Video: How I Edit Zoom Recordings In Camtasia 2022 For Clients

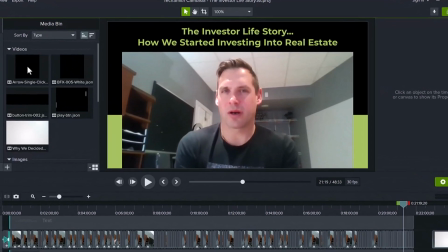0:00 Here's how I edit my clients' Zoom recordings in Camtasia.
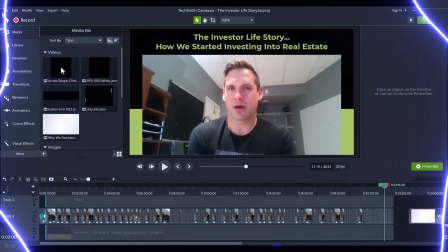0:06 Hey everyone, how's it going?
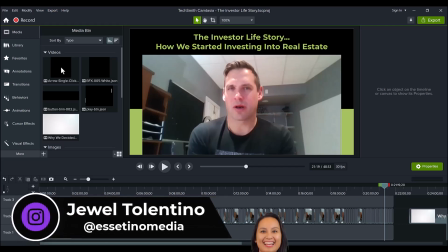0:08 It's Jewel Tolentino here from Essetinomedia, and on this channel, we show you how to create profitable content. Alright, so if you don't know, I have video editing clients,
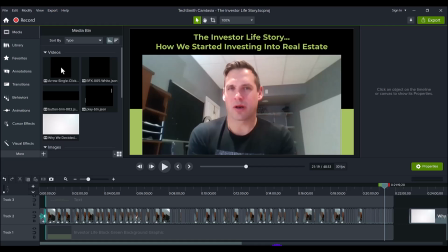0:21 and oftentimes they are giving me their video footage that they've recorded with Zoom, and they want me to edit it. It can be for a video they want to post online, on social media, Facebook, or their YouTube channel.
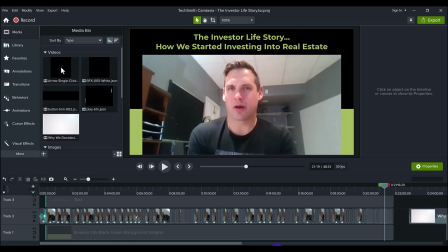0:38 And because everyone knows how to use Zoom, especially from the pandemic, so almost every business professional knows how to use Zoom because we all had to do the Zoom meetings. So let me go through and show you how I make Zoom video recordings look better,
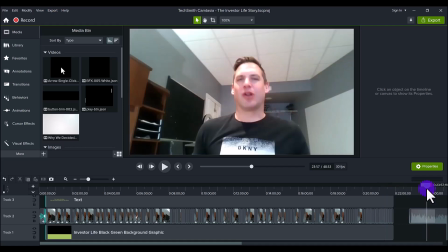0:56 because this is what it originally looked like. This was the original footage from Zoom. And if you know Zoom, Zoom doesn't really record in the greatest quality, for now at least. Hopefully in the future, you know, they can fix this and make it HD quality.
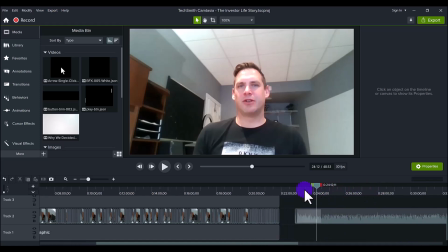1:16 So this was the original Zoom footage that I got from my client. This is Corey. He's from Investor Life, the YouTube channel, and it's a video of him telling his story, like how he became Investor Life with his wife and they started their business.
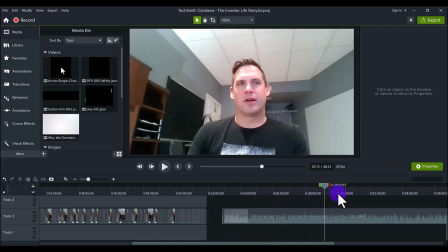1:33 The video content itself was great. He's going into the whole thing, telling the story, but what I wanted to do was make it better. So here's what I did. First, you can see that Corey recorded this video with the camera downwards, so it's facing upwards.
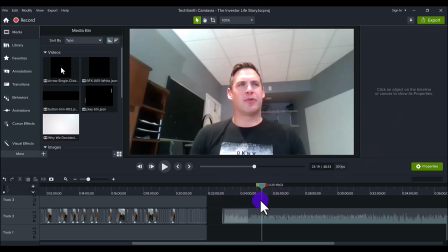1:51 Typically when I'm working with my clients and I'm telling them about recording, you definitely want the camera to be higher. You want it to be eye level or higher, not down below looking up. But he already recorded it like this, so I can't really fix that.
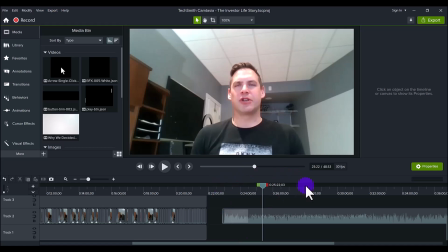2:08 So what I did to help combat that is I did this. You can see that from here, there's a lot of space up here, like from his head to the ceiling. There's a lot of space on this side and a lot of space here. And there's just like a lot of empty space.
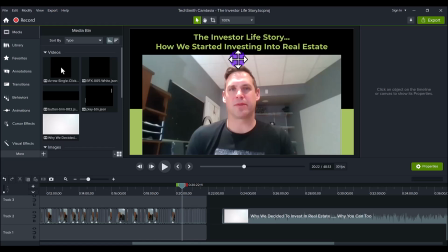2:26 So what I did was I clipped it. So I went to the original video, this one right here, and I went to the crop tool and I cropped out a significant portion to kind of just keep it in this space here.
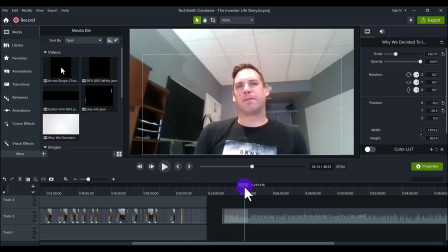2:44 And so you see when I clipped it, it looks a lot better than the original footage, in my opinion.
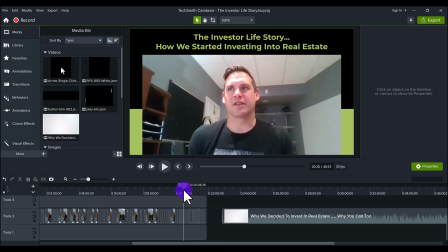2:51 Now, because I was clipping it, I needed to add some other things. So I told you I clipped the top and the sides. In doing so, I wanted to add a colored background to kind of encapsulate the video.
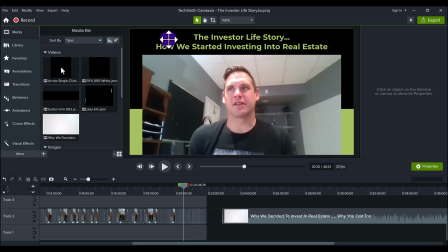3:07 You know those videos you see on Instagram and stuff where they have some text and it's like in a little box and stuff? That's a little bit of the feel that I was going for. Because if I just made it smaller and then I didn't put anything around it and it was just black, it would look incomplete.
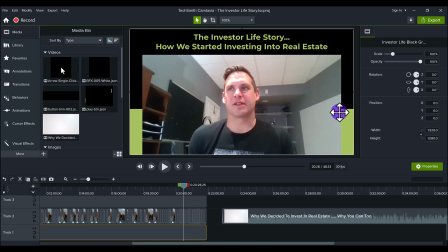3:26 So I added just this simple two-tone background. These are their colors, the black and the green. So that's why I chose those colors. And when you do like a two-tone, one color here, one color there, it tends to look good.
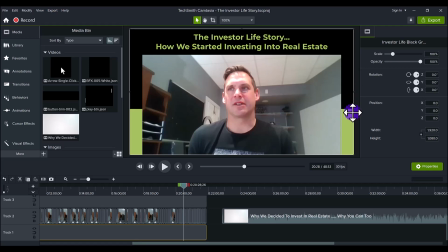3:42 So I added that as a simple background, and it's basically, I just added a color strip down at the bottom here. And if you notice, I actually did it off center. It's not center. It's a little bit lower, right? Center would be around here, so I did that on purpose.
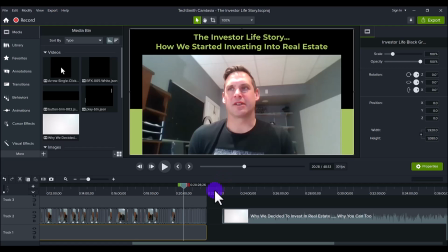4:00 Again, all these little design things, they all add up to make it visually appealing.
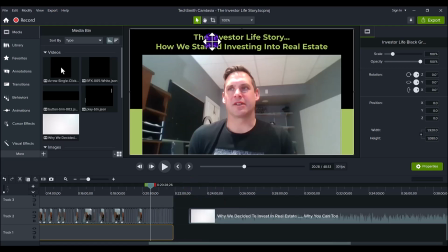4:05 And then so because I chopped out a bunch at the top, there's going to be some blank space here. And I purposely wanted text. I wanted what this video was about. So it's kind of like a title.
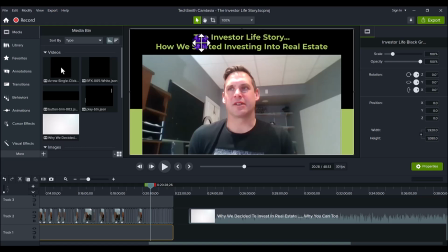4:21 I put the Investor Life Story, how we got started investing into real estate, because this is what Corey's talking about. And so I added the same color as the bottom here to match their color scheme.
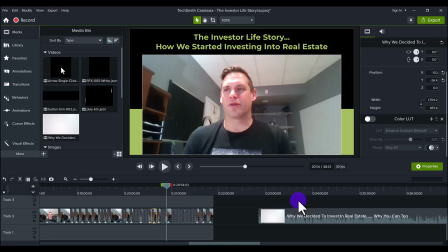4:35 And I just put that up at the top there. And obviously, last couple of touches is I went through the entire story video
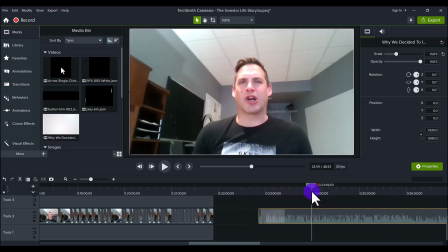4:45 and I removed all of the dead air, pauses, and even sentences that I thought were not necessary for the story. One thing I've learned with being on YouTube for all these years is that you need to get straight to the point, and people want the information fast.
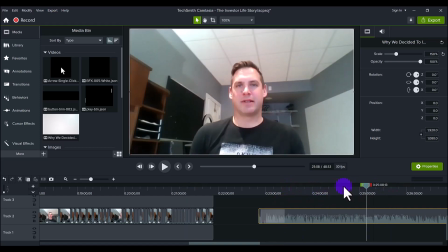5:05 So I went through this whole thing and removed a lot of the ums that Corey was saying, removed certain pauses when he was thinking,
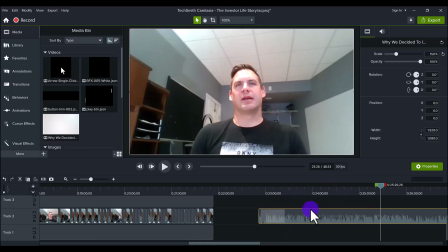5:16 removed sentences that he might have repeated again, and just tried to make his story as condensed as possible.
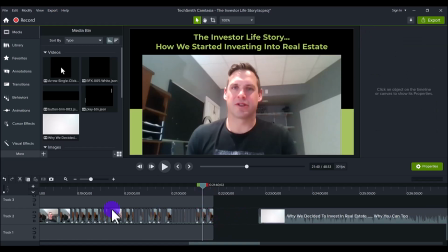5:25 And so that's why you see all the little pieces here, is because I went through and removed all that stuff out to make the story really concentrated.
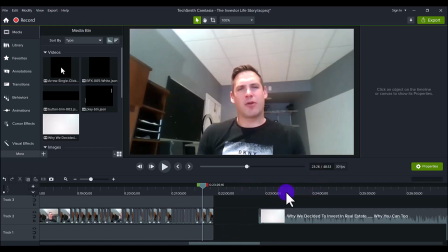5:36 And so this clip was filmed actually in 2019, but we managed to take it,
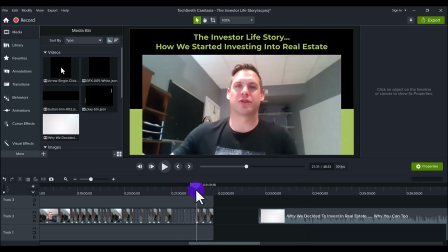5:43 revamp it, add some visualness to it, and re-release it to their new audience. So those are some things that I did to make this Zoom recording look a lot better than its original format.
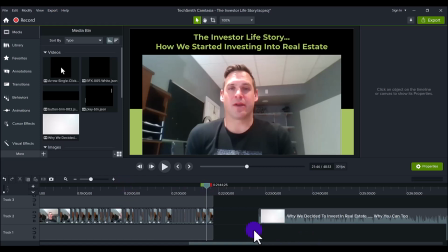5:58 So next time you are editing some Zoom footage, definitely try these techniques out to make it look visually better. If you thought this video was helpful, please let me know by hitting that thumbs up button. That would be greatly appreciated. Thank you so much for watching, and I'll see you in the next video.